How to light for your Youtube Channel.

Today I'm going to show you how to light your videos to look like a pro.
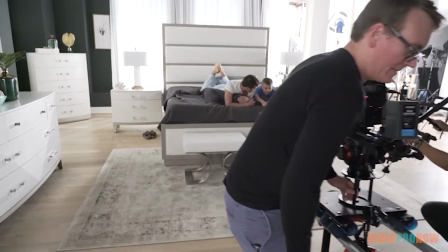Lighting is essential for all videos. Too many times I see filmmakers buying expensive cameras in an attempt to fix their poor lighting in their videos. A solid foundation for any film is good and appropriate lighting for the scene that you're getting ready to shoot. Alright guys, so we are going to start on my set here where I film all my talking head and my tutorials. The advantage of lighting this kind of a scene is to be able to get a consistent shot from a video to video to video. So all my shots have a continuity that kind of helps the brand a little bit so when the people see the set or the scene they're like thinking okay that's VPN it's Video Pro now or that's Bo Kelalung. So if you remember the set of your favorite sitcom the look of the TV program is generally pretty consistent like Jerry
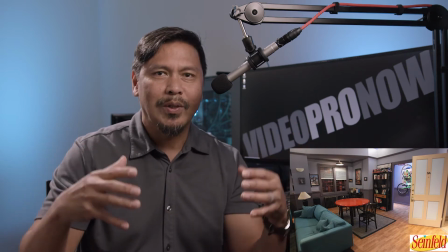61s
Seinfeld or friends they always seem like they came into the same room it was always lit the same way but the lighting is the same and it would it helps them to
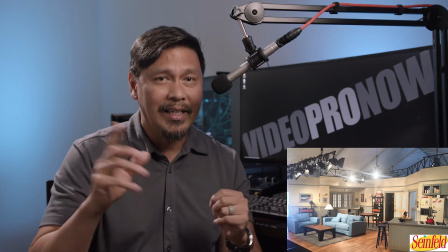69s
be able to produce many episodes without the additional cost of relighting each episode and this works for me too I mean it's the same
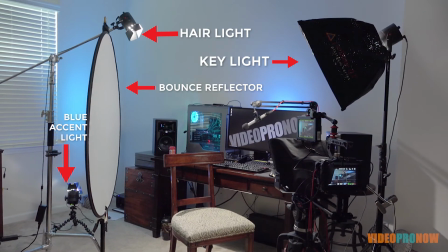78s
concept I'm at my edit desk right here with my computer and I've added accent lights in the back that are blue for interest and then right here I have
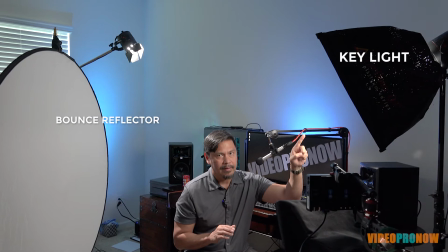87s
a key light it's a small light that's just kind of shining on my face it's nice and warm and that particular light is actually bicolor but I got it
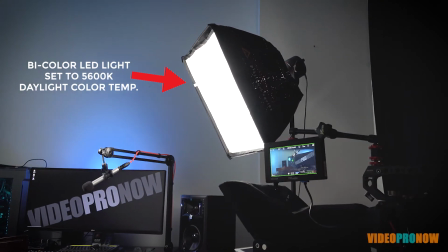94s
daylight adjusted right now so it'll actually go more tungsten which is a warmer color and then on this side I have a bounce and
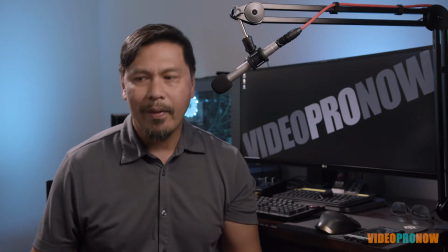102s
I'll lean it in just a touch I'll show it to you in a little bit but what this does is is actually that key light pushes light into this white bounce
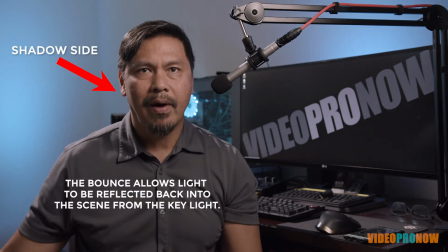110s
and then if I take it away you'll see how dramatic my face gets it's a little more dramatic not terribly but not
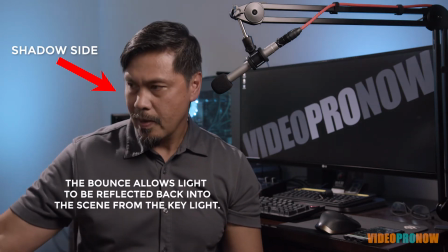119s
a whole whole lot but that's that's pretty much it. Then I'll drop it back in and I'm going to show you this in a second.
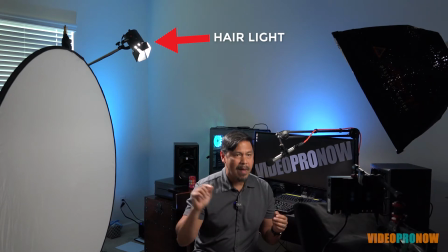126s
And then the light that's hitting the back of my head is a hair light
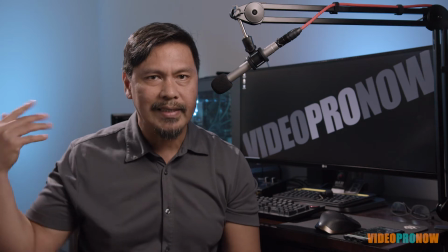131s
and the purpose for a hair light is actually to separate me from the background.
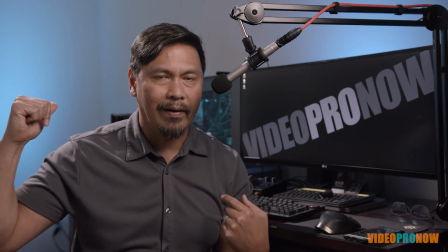137s
So you know what I'm gonna turn this hair light off and I'm gonna turn these background lights off and you'll see me just kind of blend into the background a little bit more.
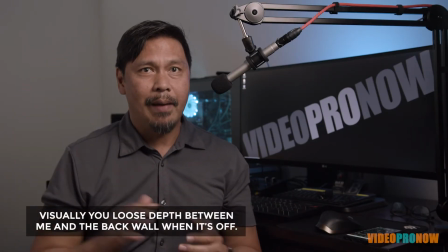144s
Alright so I've turned off that backlight, the hair light, now you could see that I'm not being edged by that hair light and I've turned the accent light
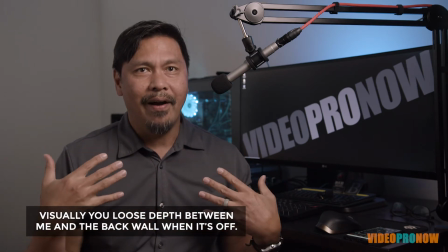153s
off in the back and so I don't come off the background now I'm not really separating off the background and you can see that it
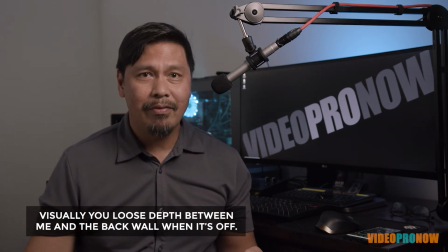161s
did a great deal of work so and even if I remove this bounce now I'm kind
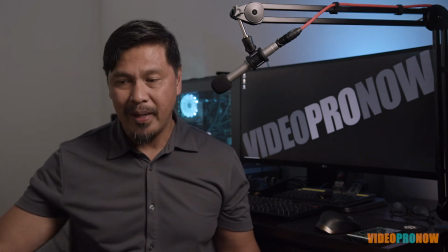166s
of deconstructing this you know piece by piece so you know when I'm lighting a shot
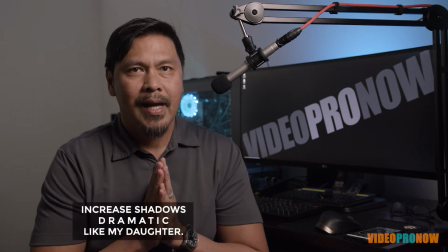170s
see how dramatic see how dramatic that looks that's not horrible but it could be better right so even if I turn
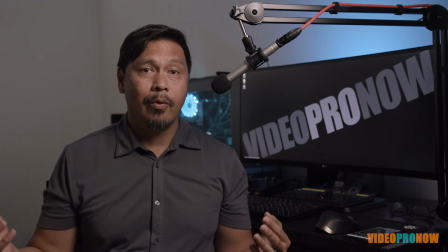179s
that blue light that accent light back there you'll see how much better even with just that on all right guys so now
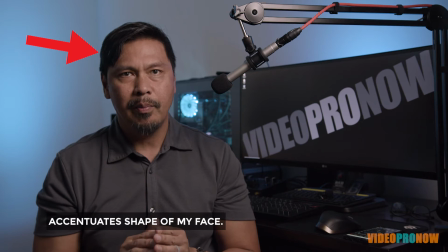188s
I've turned that light on in the background and you can see I separate a little bit but I'm kind of silhouetted so you see kind of a hard silhouette because the background is lit now if you see my eyes kind of going above right there I'm actually looking at a monitor that's above my lens that allows me to be able to see what I've done in the background so but I'll try to focus on you guys because you guys are important and we're trying to learn here but this is very simple lighting it's very easy to do you could do it actually really cost effective you don't have to spend a lot of money for the setup that I have and I'll put a link below showing you the items that oh you know what I'll do even better than that I'll actually put images and a link to give you options for being able to set up a lighting scenario that's just like this. Now what I'm going to do is I am actually going to turn my hair light back on and I'm going to turn this back light off so that you can actually see the difference in what that looks like.
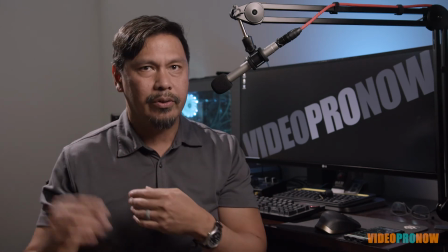244s
All right so now you see the hair light it's it's back on you see it on my shoulders see it on the back of my hair and a little bit and I get a little
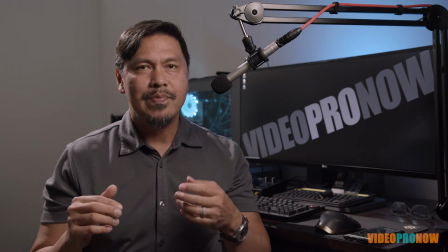252s
better separation that way but the shot seems like it loses a little shape and a little depth because
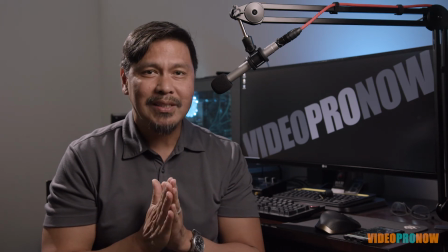260s
that wall back there is not lit so to me that's probably the best look in this scenario uh it looks good it kind of you know the
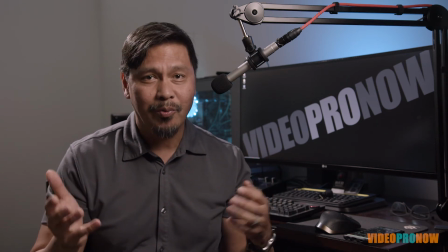267s
blue is kind of cool kind of techy looking which really works for what we're doing we're doing tech cameras you know videos lights and stuff so
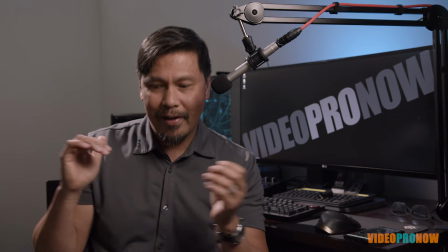274s
all right guys so i'm gonna get it back on and all
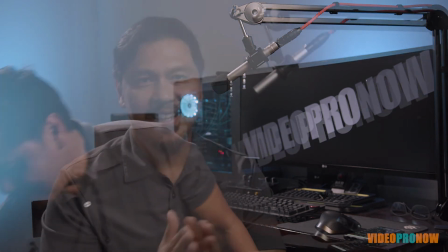281s
right so i'm gonna uh introduce this fill back in all right guys so we're back to the original lighting setup here and I want to remind you that whatever you're looking at from behind your camera or from behind your cell phone is actually what you get and that's the beauty of video if it looks too dark then chances are it's probably too dark and vice versa if it looks too bright then it's probably a little too bright so you have two options either take away light from here or you add light from here from your lighting or you do it from your camera set up. We'll be going over camera setups probably in the next video.
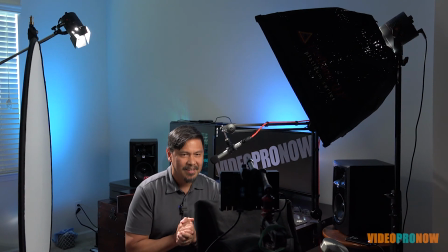320s
Remember, don't get things over complicated in your head. Just practice. Set your lights out there, move them around, have fun with it, hit the record button and see what it looks like. Let's recap. I'm using four lights. One key light, one hair light, two accent lights in blue in the back and they have gels on it. So I'll put a link below on where you can find the gels. Please shoot me any questions that you have or if you want me to go over certain situations that you come across in your video, then shoot me an email. If you haven't yet, please follow me or subscribe and hit the like button to get more knowledge on how you can use videos to build your brand and business. Peace.